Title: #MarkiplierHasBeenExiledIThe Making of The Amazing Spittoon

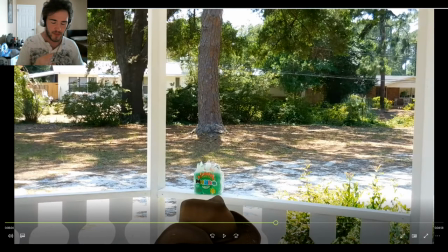For what the barkeep gave me, I didn't plan on buying actual beer because I wanted to be able to film properly without being tipsy, or not tipsy, but buzzed. I wanted to be able to film without being buzzed and be able to, of course, drive home.
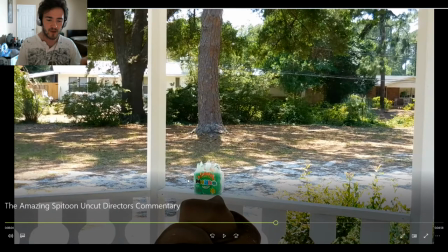But when Chris saw me with those, we'll just call them, I can't say Kool-Aids. We'll call them soft drinks, sugar water. When Chris saw me with that sugar water, he's like, I don't know if I really want to drink sugar water.
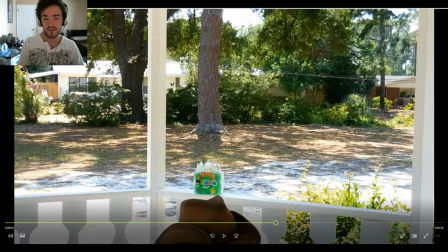I'm not so down with that because they're drinks for kids and they're not very good for you because it's literally just sugar water. So he went out to the store and got a pack of Yingling.
Yes, it's a Spittoon.
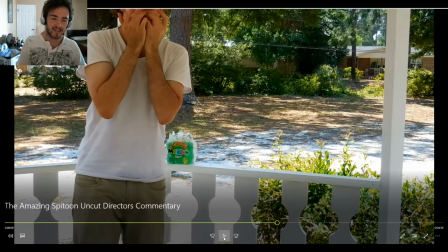You know what? This video will never be monetized, so they can't bar me for it anyway. So screw it.
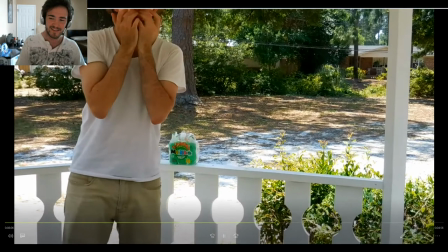I'm not removing the labels.
People spinning it without even looking. That's absolutely disgusting.
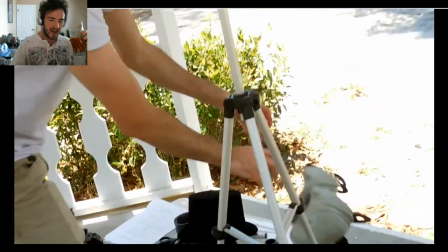All right. I'll pause it in a second. Let's give it a look and see if I couldn't even get all of my equipment and amp guard gear out of the way.
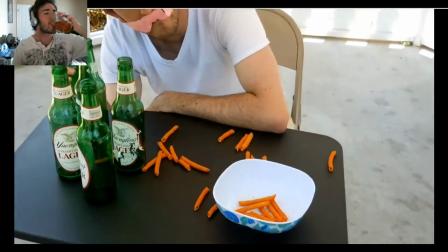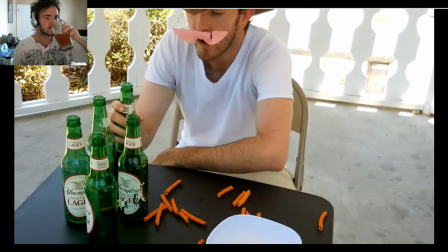Well, I guess I've rambled on long enough. I think it's about time I hit that old dusty trail.
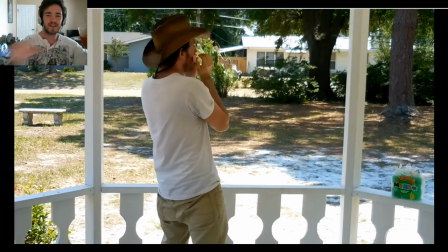All right, mister. Truck. Keep your butt clean. Truck drives right past. I think the expression you're looking for is to keep my nose clean.
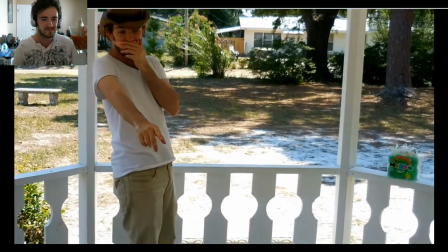Is that a spittoon? Well, yes, it is a spittoon.
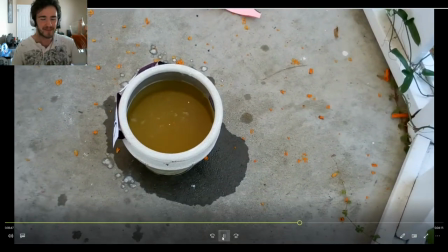People spitting it all.
I'm glad I get to show this. The authenticity I went through for this spittoon was actually the hardest project of the job, or one of the hardest.
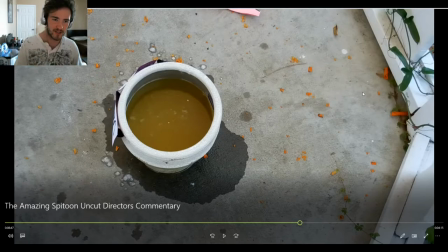I love the frickin' crunched up Takis around the spittoon, making it look like just total trash in the area. Another thing that we absolutely loved about the project was, let me explain. Since I had to remove the color in the original finished version, you don't get to see what this spittoon actually looks like.
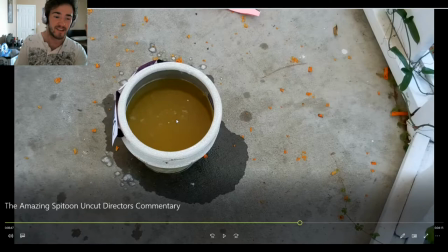Isn't that absolutely disgusting? Like, I really went for authenticity there. It's terrible, isn't it? Let me explain. The spittoon is actually a flower pot I bought from Walmart.
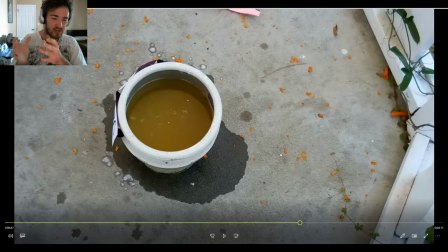Looks pretty good for a spittoon. The ingredients inside is actually baking flour, just flour, regular flour. I, like, dumped it in there. And then the gook, you see, is actually cooking oil. I just put a bunch of cooking oil in there and then dump flour in there, and I was like, that looks pretty gross.
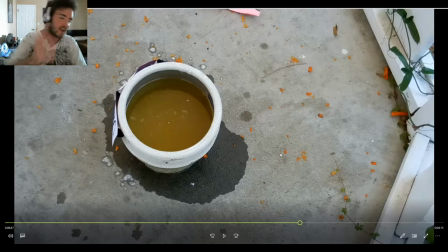And then, like an idiot with no glove or anything, I just dug my hand right in there and started shifting it around to try to, you know, dissipate the contents and make it look more like a spittoon. And honestly, I've never seen a real spittoon.
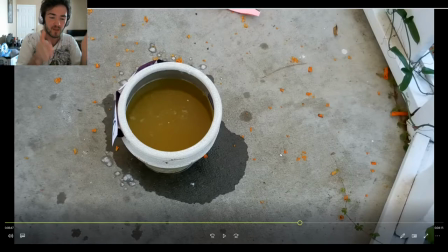I have no idea what they look like, but this is what I pictured when I watched Markiplier's West of Loathing, and it looks absolutely gross. Honestly, if I didn't know it was cooking oil, I would never have stuck my hand in that nasty mess.
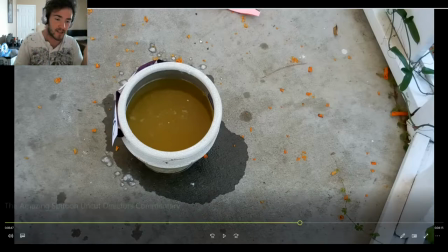So, you don't get the full effect after I removed the color, but that is flour and cooking oil that I have stirred up with my hand.
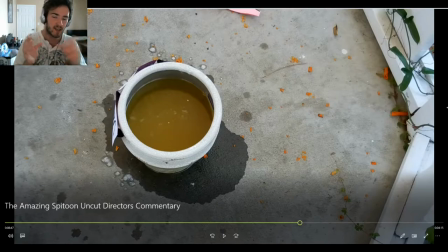And thank God, Chris had little, you know, great value bottles of water,
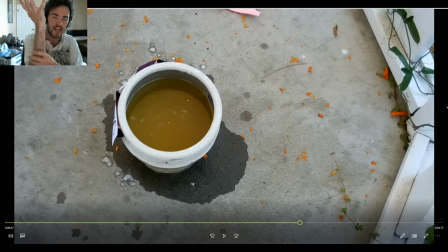because afterwards my hand was absolutely covered in this mucus-like slime just dripping off of it. So we washed off my hand and continued with the take. And like an idiot, it was literally one of the first things I did. And as I stirred the contents, some of it spilled out and spilled over onto the pavement,
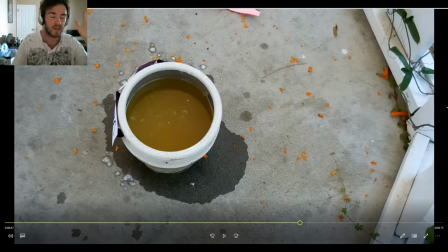which was a perfect emulation for people that missed the spittle, that missed the spittoon.
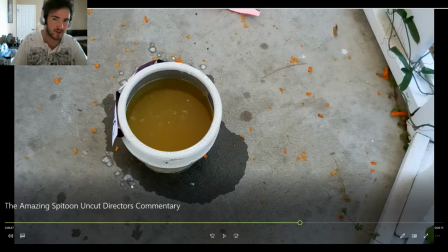You can even see little bits of what look to be like hocked loogies. I'm sorry if this is gross, but I promise you, that is bits of flour. Just regular flour that you would bake a cake with. It's great. I love it.
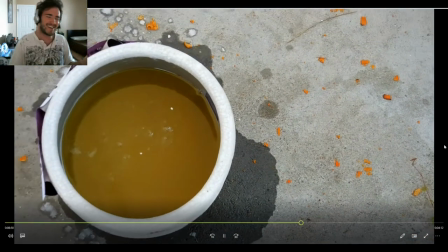The time without thinking. It's absolutely disgusting.
And then I kneel down next to it.
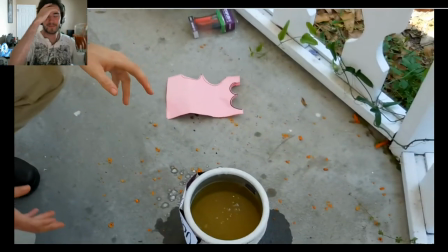So I'll be down. I didn't even get my equipment out of the way. Oh, God.